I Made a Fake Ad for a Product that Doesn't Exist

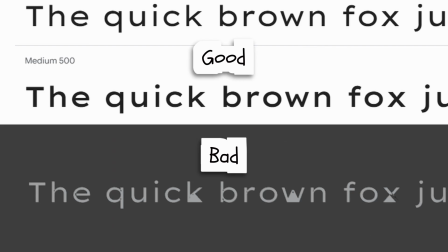For some reason, it wasn't behaving the way it should. So I had to figure out how to fix it.
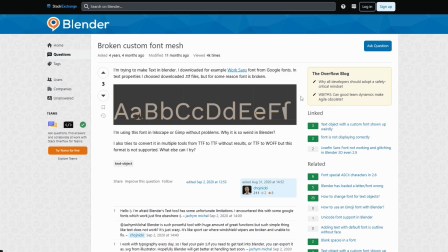After a bit of searching, I found a thread with the solution. Thank you to these two legends right here.
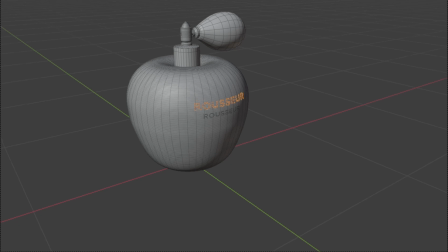After following all the steps, the font was fixed, and I was finally able to create the labels to finish the model.
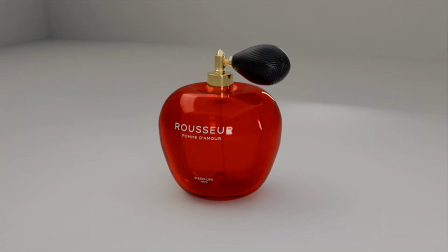All that was left now were the textures. Now that the 3D model was complete, it was time to bring the entire composition to life.
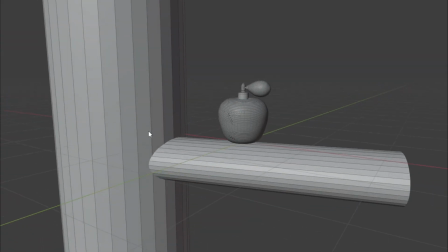So, something that I really like to do is use basic shapes to kind of map out the composition before I start modeling. By sort of sketching it, I'll get a rough idea of what I want the final scene to look like.
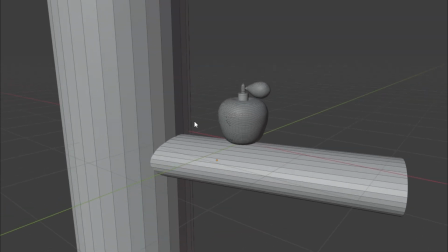The idea here is that I have a perfume bottle perched on an apple tree branch.
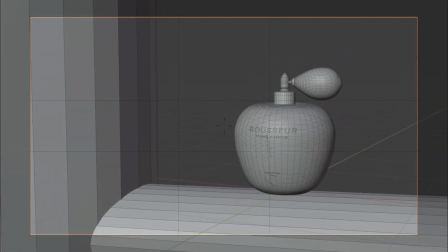Now, just to make everything look better overall, I am using the golden ratio
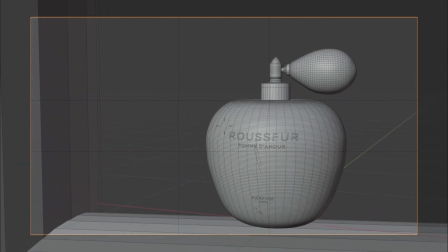as guides for the camera, and I'm going to line it up something like this.
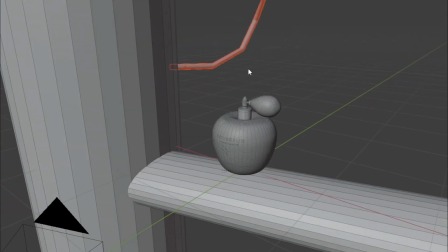On the left, I want to show the actual tree and maybe a big branch in the background with some apples hanging off of it.
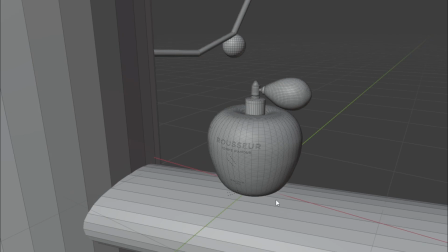So, yeah, like that. I'll also add some smaller branches around here.
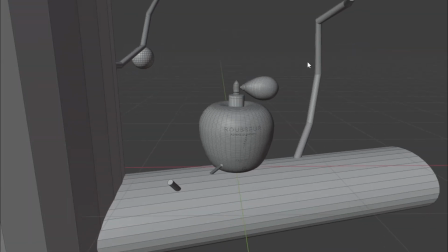Yeah, that should be good. I'll also scatter some leaves everywhere just to add some contrast and make it feel more organic, of course.
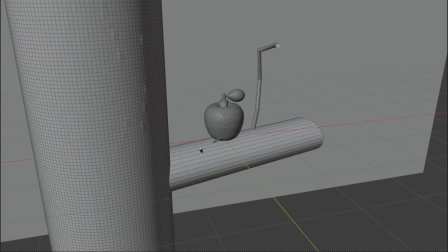With the plan in place, I got to work modeling the tree and the branch where the bottle would sit.
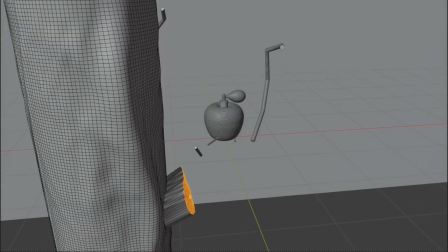To make it more organic, I sculpted the models, adding subtle details to give them depth and texture.
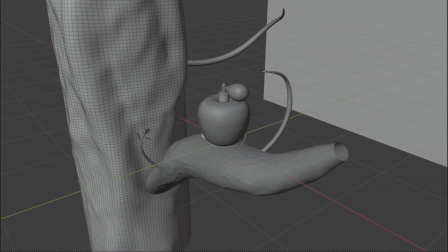Then I moved on to the leaves, carefully placing them where they felt most natural, adding just the right amount to balance the scene.
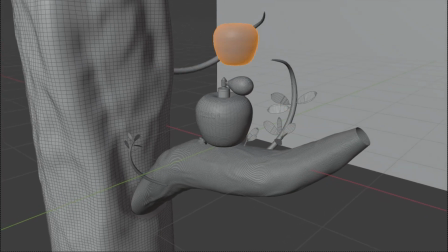Finally, I added some apples to hang in the background, making sure they looked realistic, yet didn't distract from the star of the show.
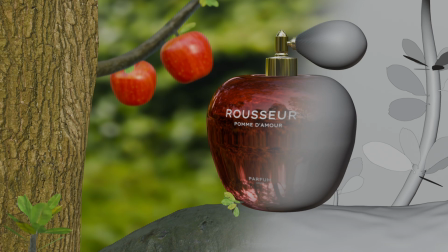Once all the modeling was done, I textured everything to give it that rich, lifelike quality.
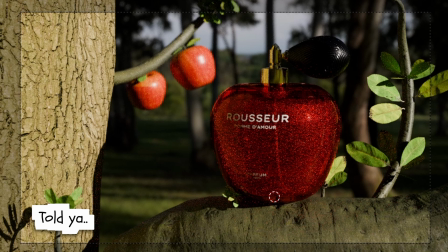I used an HDRI to add depth and realism to the scene, making sure every detail stood out.
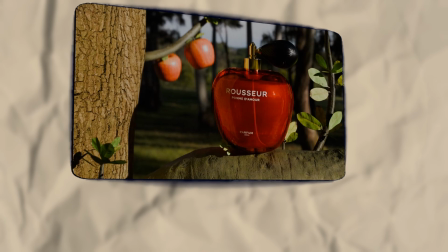And there you have it. Now you know what it takes to create one of those luxury banner ads you see on billboards.
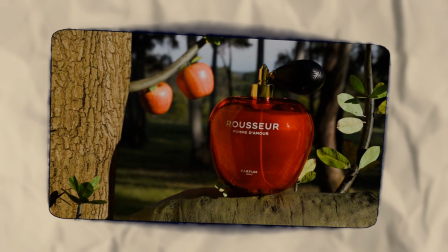Thank you all so much for watching. Let me know what you think in the comments, and see you in the next one.